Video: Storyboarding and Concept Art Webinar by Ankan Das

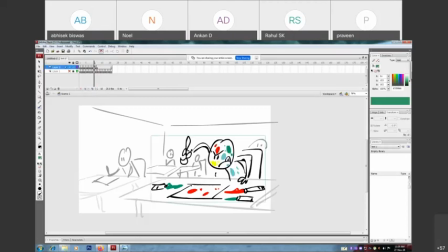(85:05)
So as you can see, he's trying to like find the blue color, but there is no any blue color because it's already he already painted himself with the blue, so it's finished. Okay, so now he's thinking, how do I get that color?
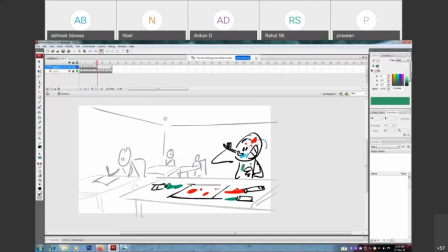(85:25)
Then it's on my nose. Okay, then story goes on. He's happy.
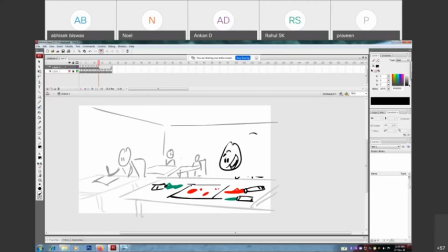Like, okay, there is the blue color.
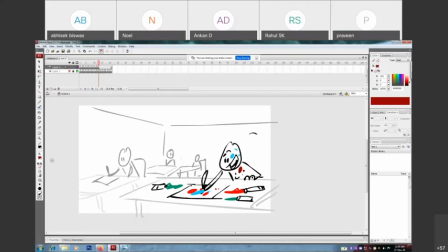(85:56)
So see, this little thing, it will enhance your story. It will add fun to it. Okay. Because they are kids. Okay. So try to think in that way.
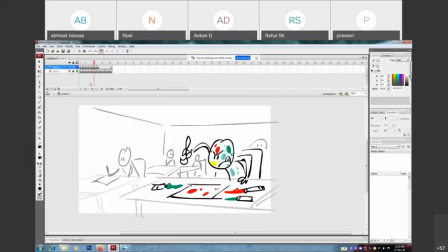(86:13)
They are enjoying their work, but at the same time, they are messing around. They find the solution also, and when it's done, they become happy.
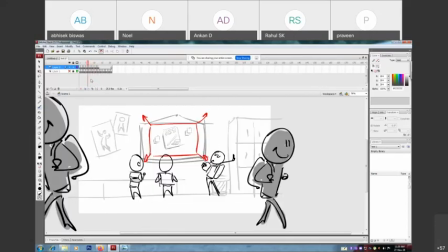(86:24)
Okay. So this is the feel of the entire competition.
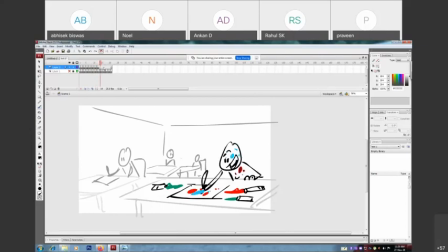(86:29)
Okay. The thing is, they should enjoy that part. Now,
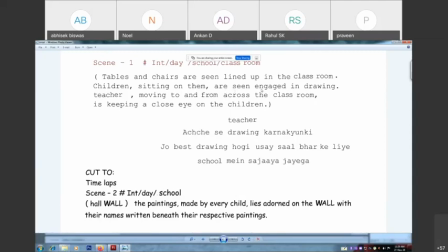(86:39)
here's the thing. So we are done with that part. Children sitting on them are seeing engaged in drawing. Now, teacher
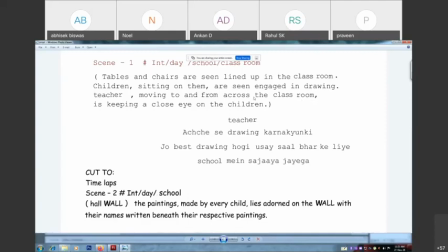(86:53)
moving to and from across the classroom is keeping a close eye onto the children.
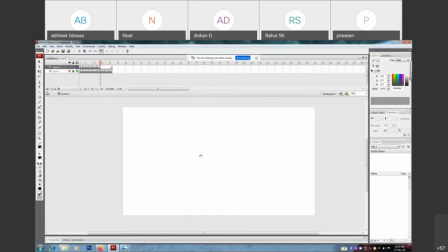(86:59)
Okay, so let's make the entry of the teacher more dynamic. Okay, start with the background first.
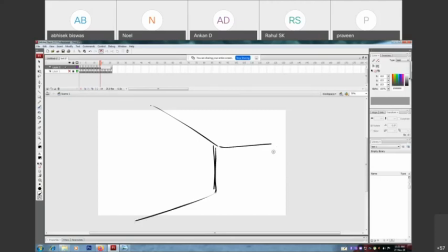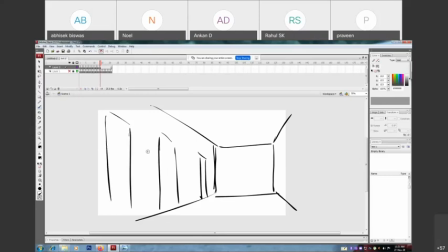(87:35)
Entrance of different classrooms. Okay, suggestions of lights, maybe one dryer should be there.
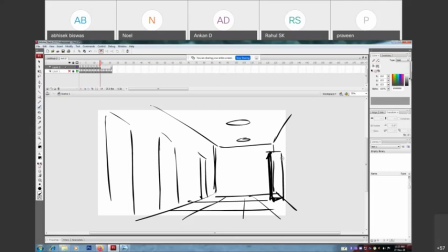(87:54)
Okay, or you should put a door over there. Okay. This is, so you can put that drawer over here.
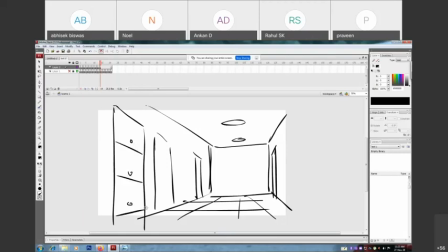(88:19)
Okay. Tag for classes. Okay, here
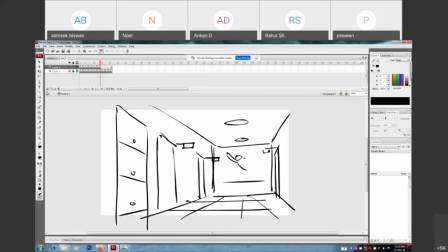(88:35)
superhero painting, because it's a children's school. Okay,
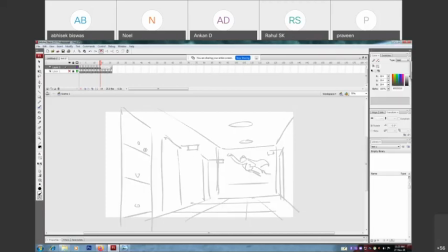(88:48)
always put your BG in light color. Okay, so you will get the feel of your perspective, and black for your character, so your character get highlighted. Okay, and you also can put the OL
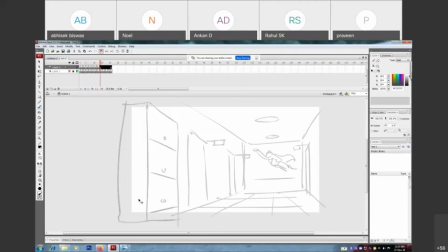(89:06)
in different color to feel the depth.